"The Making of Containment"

The tricky thing was we needed to have two guys dragging Gavin without being able to see them.
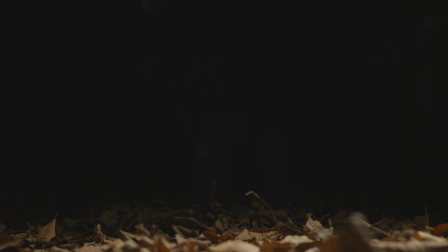(8:24)
So the secret to this shot was the lighting. Once we held the light directly over the actor, the guys pulling him were virtually invisible in the fall off. one interesting surprise that came up on set was
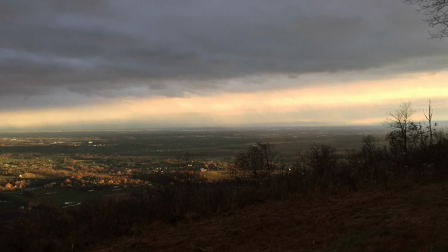(8:36)
that our location which we rented which we hadn't actually scouted
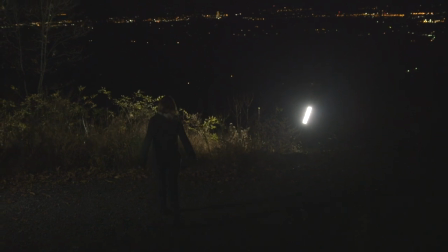(8:40)
was literally on top of a mountain which meant the woods on either side were
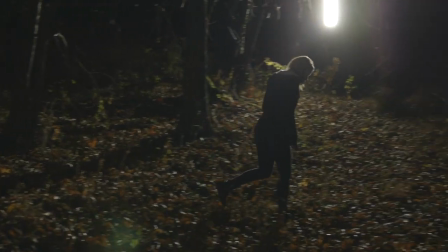(8:45)
much more narrow and sloped than we anticipated you wouldn't be able to tell from the film but we basically had a perimeter of a few hundred yards
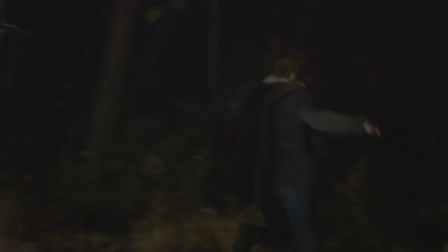(8:53)
and we basically shot the whole thing in a circle so we moved the backlighting to make it feel like we were in different spots but it
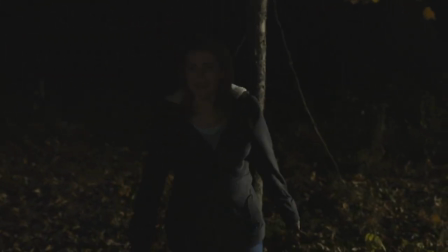(9:00)
was all the same place, just shot in multiple directions.
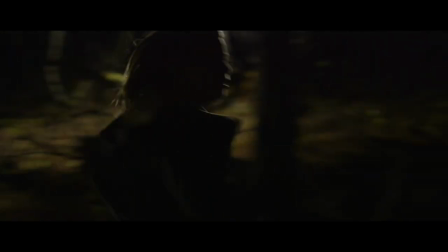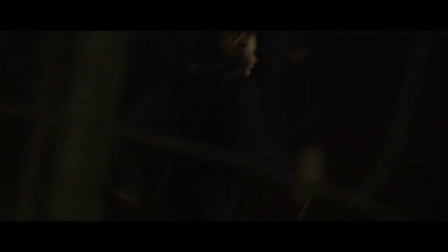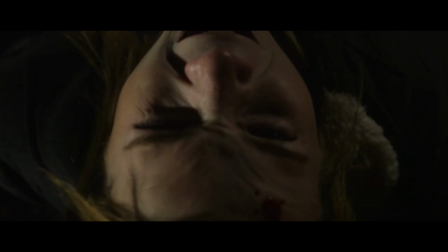(9:15)
So this little sequence was kind of a doozy. It worked really well in my head, but it was hard to show the action without explicitly showing the creature.
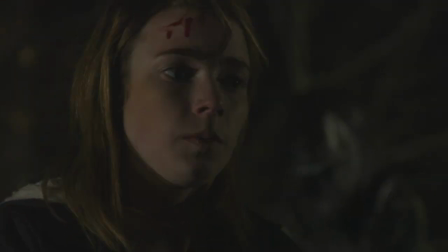(9:24)
I think using extra bits of footage in the edit helped it, and the final product works.
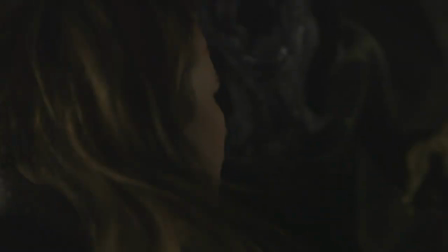(9:29)
The lesson here though is to shoot multiple options even if you have the time, which in our case we did not.
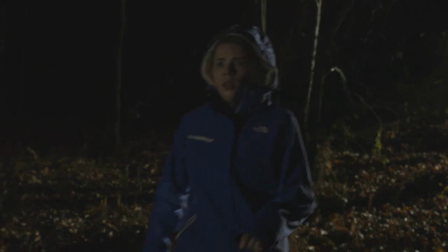(9:35)
I should also mention that this shoot was not for the faint of heart.
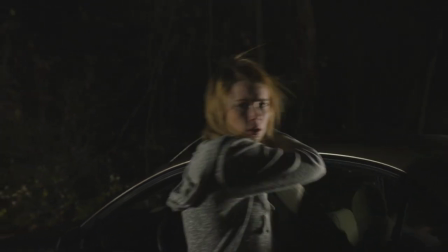(9:39)
The first night was mild with almost no wind, but night two in the woods was freezing. And you'll see in one of the shots that it actually started to snow.
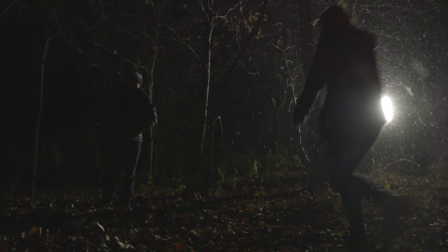(9:52)
It looked amazing in some of the shots, but we needed to keep continuity, so in the edit we decided to use the more mild shots.
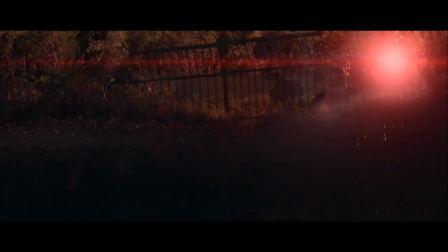(10:01) I love this. I love the snow.
So this final shot was a post production nightmare.
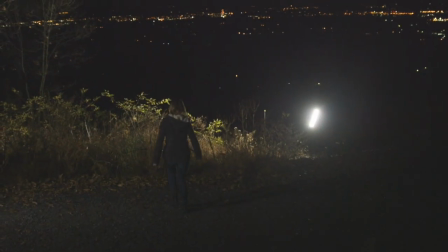(10:07)
Because of the way I'd lit it, the light caused almost a gradient and even blurred some of the fine lines that would make rotoing easier.
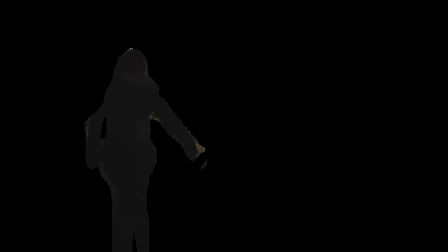(10:16)
I also probably should have used a green screen for the portion with Claire,
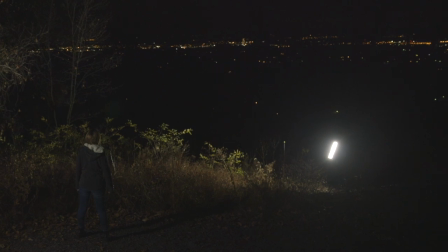(10:20)
but we were in the last minutes of our schedule and everyone was freezing and exhausted, so I made the wrong call and rushed the shot. In the end, I think the shot works. You get the idea that it's a government facility in the woods, but you can always learn from what doesn't work and what does.
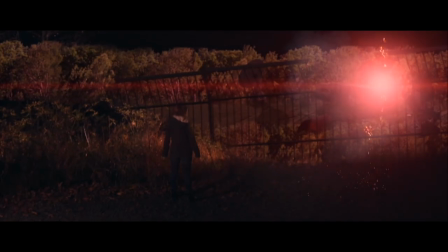(10:37)
I hope you enjoyed watching this making of and more importantly I hope you learned something.
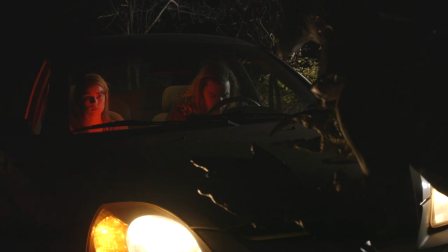(10:42)
Making a film takes a lot of tricks and problem solving for things you could never anticipate but in the end I think that's
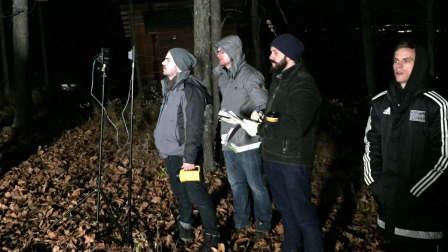(10:49)
the most fun part of making films and especially looking back on the making of films how we solve those problems.
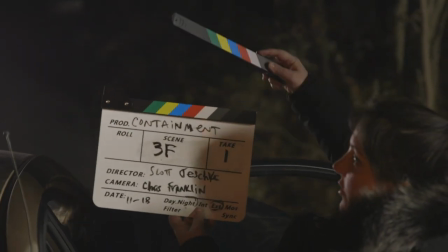(10:56)
Please feel free to leave a comment and subscribe if you like to see more of what I'm working on.
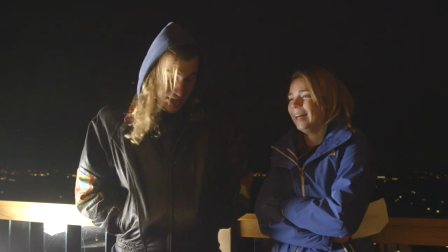(11:02) All right, great. Great.